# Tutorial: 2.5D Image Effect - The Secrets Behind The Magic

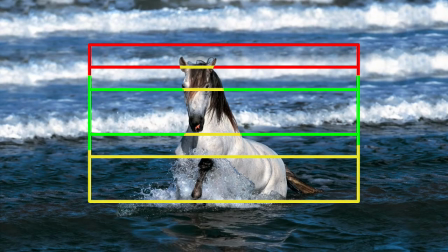I've taken our 3-layer image and drawn a grid on each layer.
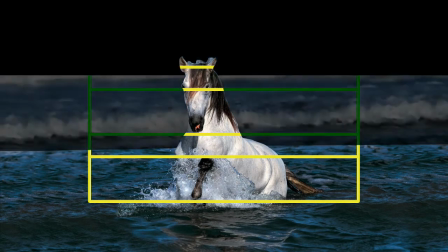The foreground layer's grid is yellow, the middle ground is green, and the background is red.
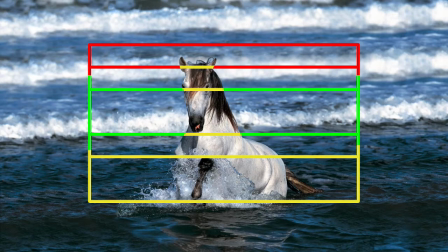When we start out, everything lines up, but watch what happens.
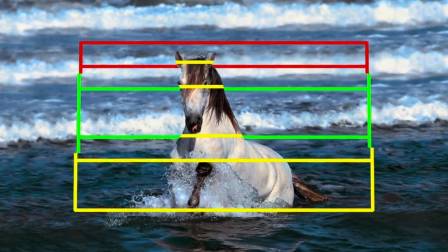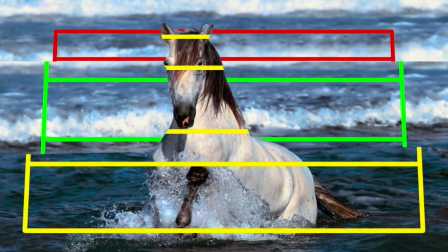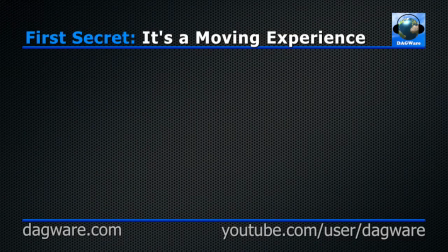First secret, it's a moving experience.
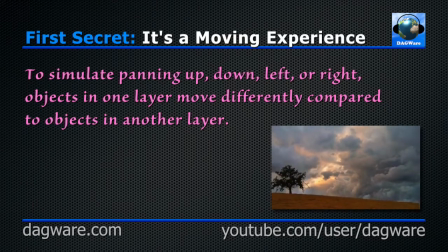To simulate panning up, down, left, or right, objects in one layer move differently compared to objects in another layer.
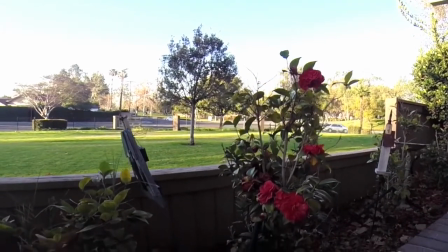Take a look at this video. As I move the camera up and down, the object in the distance,
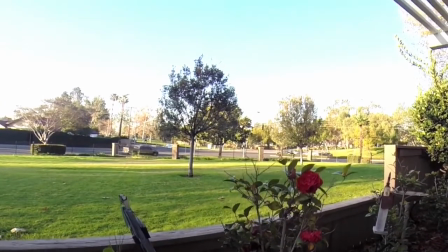in this case the tree in the middle of the yard, doesn't move up and down as much as the objects in the foreground,
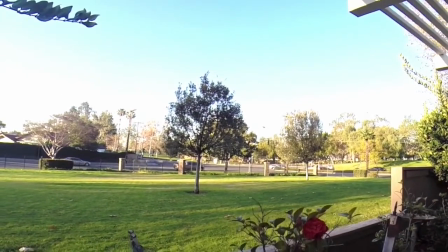which are the roses.
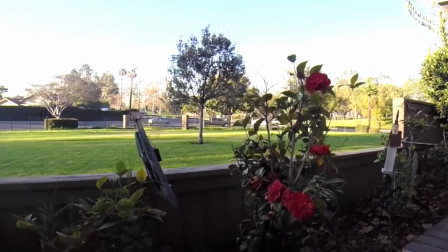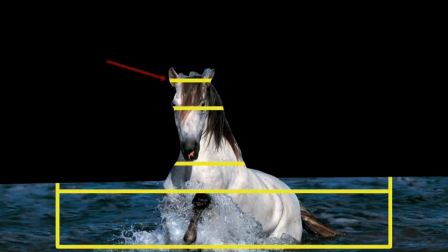Now watch the yellow lines across the horse's head.
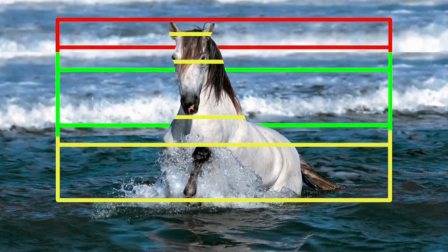Since the horse's head in the foreground is closer to the camera, it moves up faster than the background does, just like real life.
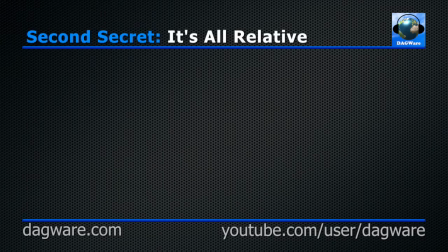Second secret, it's all relative.
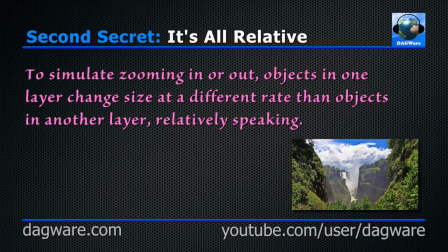To simulate zooming in or out, objects in one layer change size at a different rate than objects in another layer, relatively speaking.
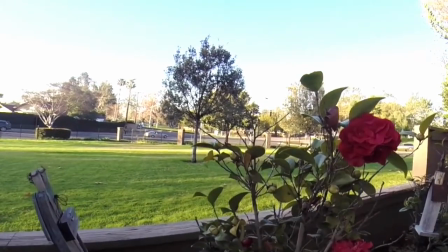Back to the real-life video. As I move the camera toward the roses and back, notice that the object in the distance,
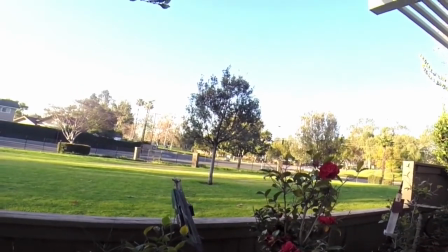again, the tree in the yard, doesn't change size very much, but the objects in the front, the roses,
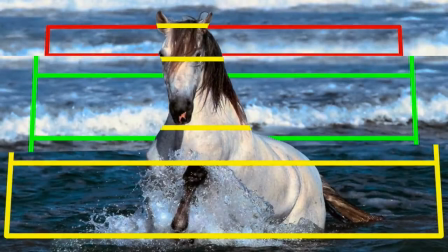change size quite a bit. Remember how the grids all started out the same size? Look at them now. The middle ground has zoomed in more than the background, and the foreground has zoomed in more than either of them.
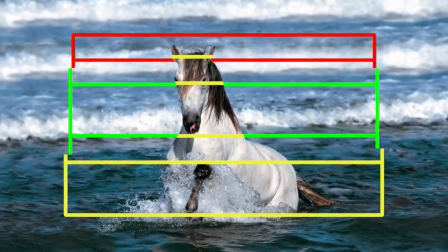That's because the foreground is closest to the camera, so when the camera dollies in,
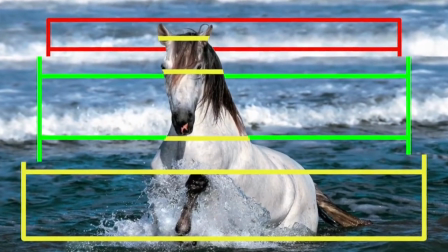the foreground will grow faster than the other layers, just like real life.
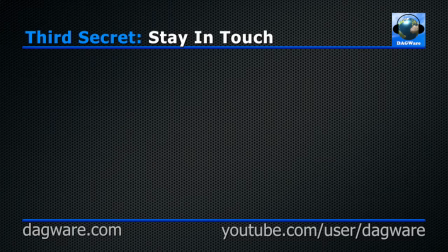Third secret, stay in touch. Connected objects should stay connected.
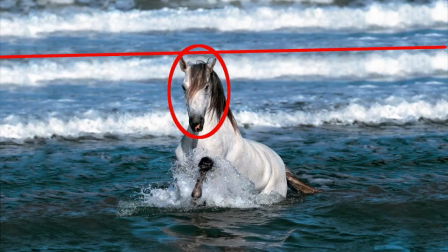Look again at the horse's head. It's not connected to the water in the background, so it's okay for them to move at different rates.
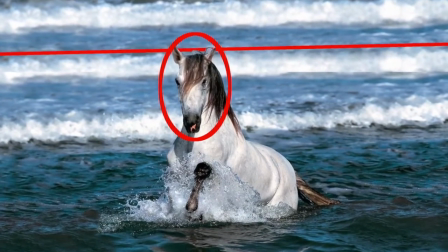In fact, it's a requirement if we want our animation to work. Remember secrets 1 and 2.
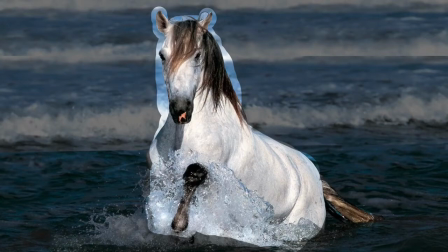The horse's head, however, is connected to its body, so the head and body must move pretty much the same, or we might end up with a scene from The Godfather.
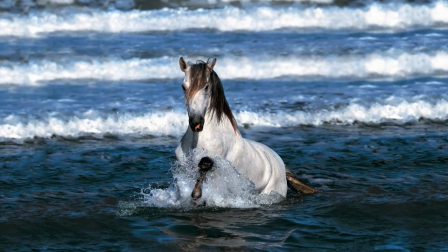Fortunately, we do allow the horse to keep its head, so it looks like we've got the third secret down also, right?
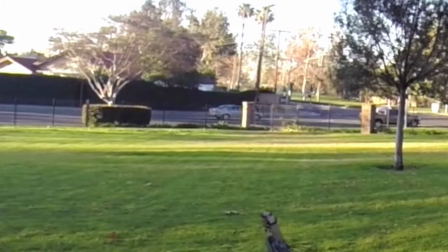No. I've taken a real-world video and zoomed in on a section and slowed it down. Watch as the foreground moves up over the background.
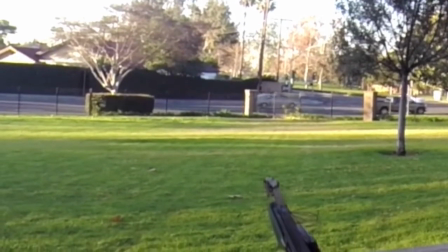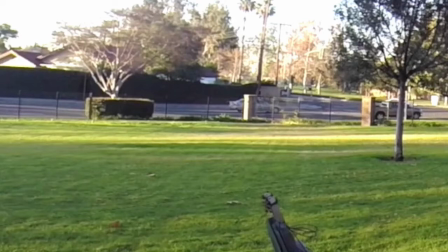Now here's a 2.5D image of the same scene. The two layers are cut in the middle of the lawn. Notice how obvious the two layers are.
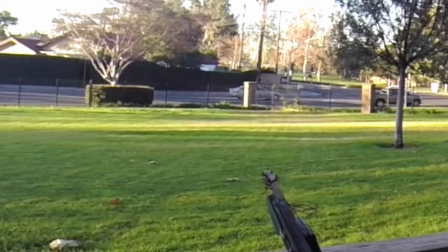I'll show them again. The lawn is all connected, so it should move smoothly like this.
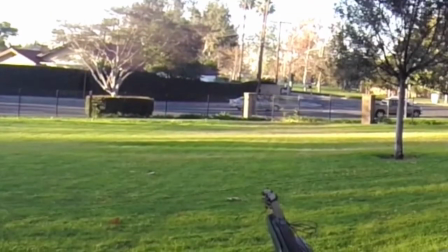It should not, however, split in the middle like this.
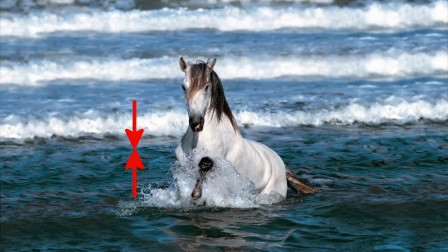Consider these arrows. They point at the same basic spot in the water. Obviously, one part of the water is connected to another part of the water. It's all water after all. So watch what happens when we run our animation.
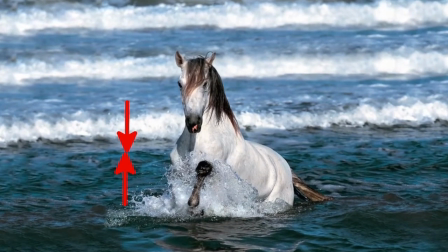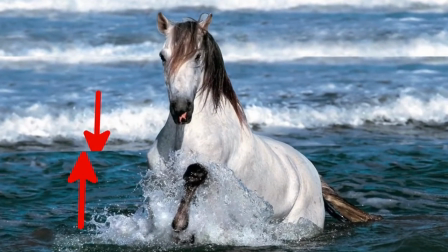The water that is supposed to remain connected doesn't. So secret number 3 is in conflict with secrets 1 and 2, right?
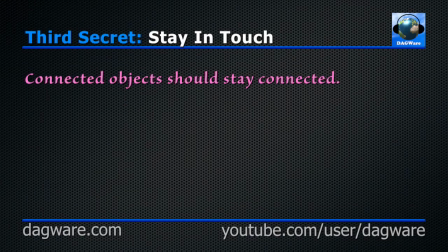Actually, it's not. Secret number 3 is actually, connected objects should appear to stay connected.
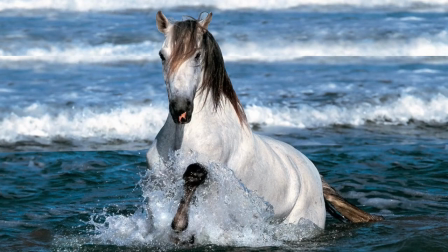The trick is to spread out the changes so you can't really tell where one layer stops and the next starts. Blend the edges of the layers.
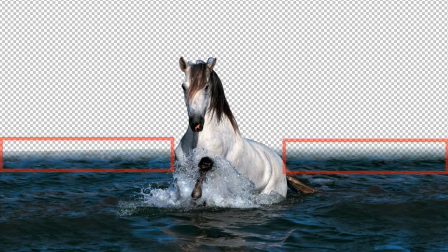Here's the foreground layer with the top edge feathered. I hesitated using the term feathered. It's technically the correct term, but it implies something like using a feathering option of some tool, and that's not how these images were feathered.
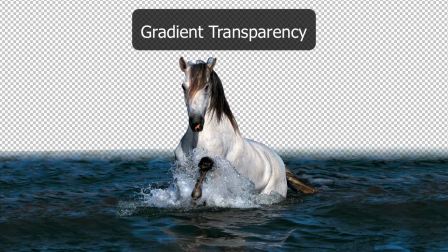I used a gradient transparency to feather the edges. If you don't know how to create one, just Google it. I found hits for both Photoshop and GIMP.
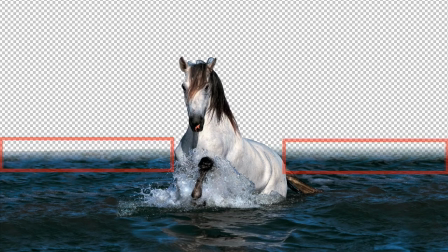Since I wanted to feather the water but not the horse, I had to make a couple of selection masks to accomplish this, but it's not hard at all.
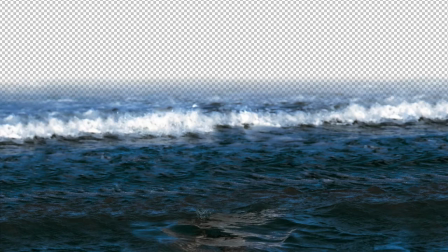Here's the middle ground layer. This was simple to feather. So let's see how this feathering helps the animation.
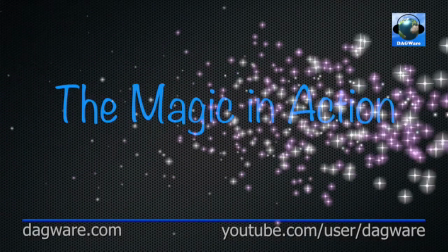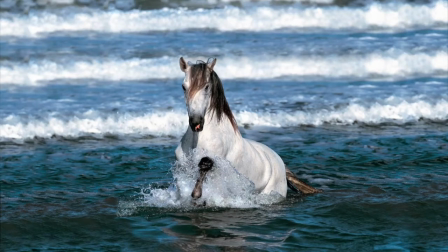Here we are back in motion. Let's run the animation one more time, this time with the foreground and middle ground layers having feathered edges.
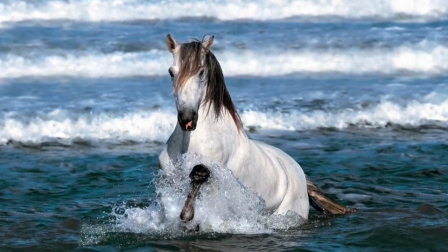No annoying hard lines between layers. In fact, the more you watch this, the more you'll be hard-pressed to define the actual edges.
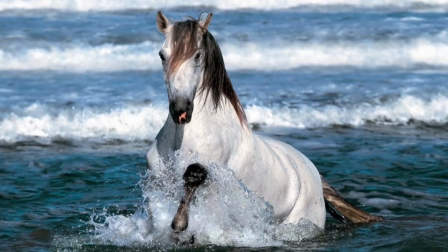Sort of like...
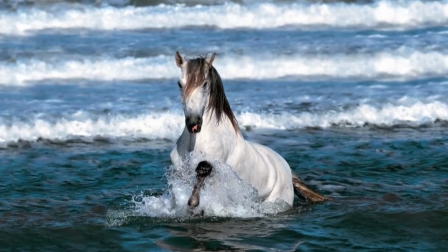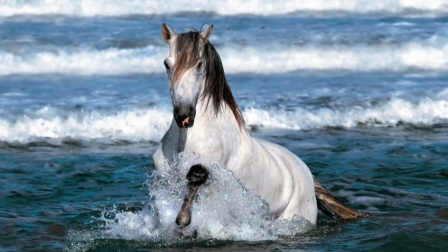Abracadabra. Magic! Sorry, I couldn't resist. We're near the end of this tutorial now. In a moment, I'll recap the 3 secrets along with a nice montage. I wanted to thank you for watching this tutorial. Please give it a thumbs up if you found it useful.
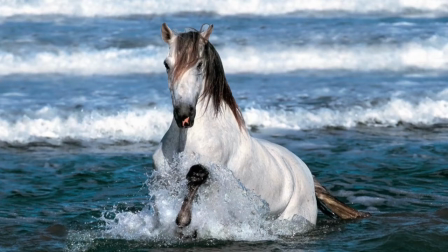And don't forget my other tutorial for Apple Motion that goes over how to do the actual camera animation we used in this tutorial.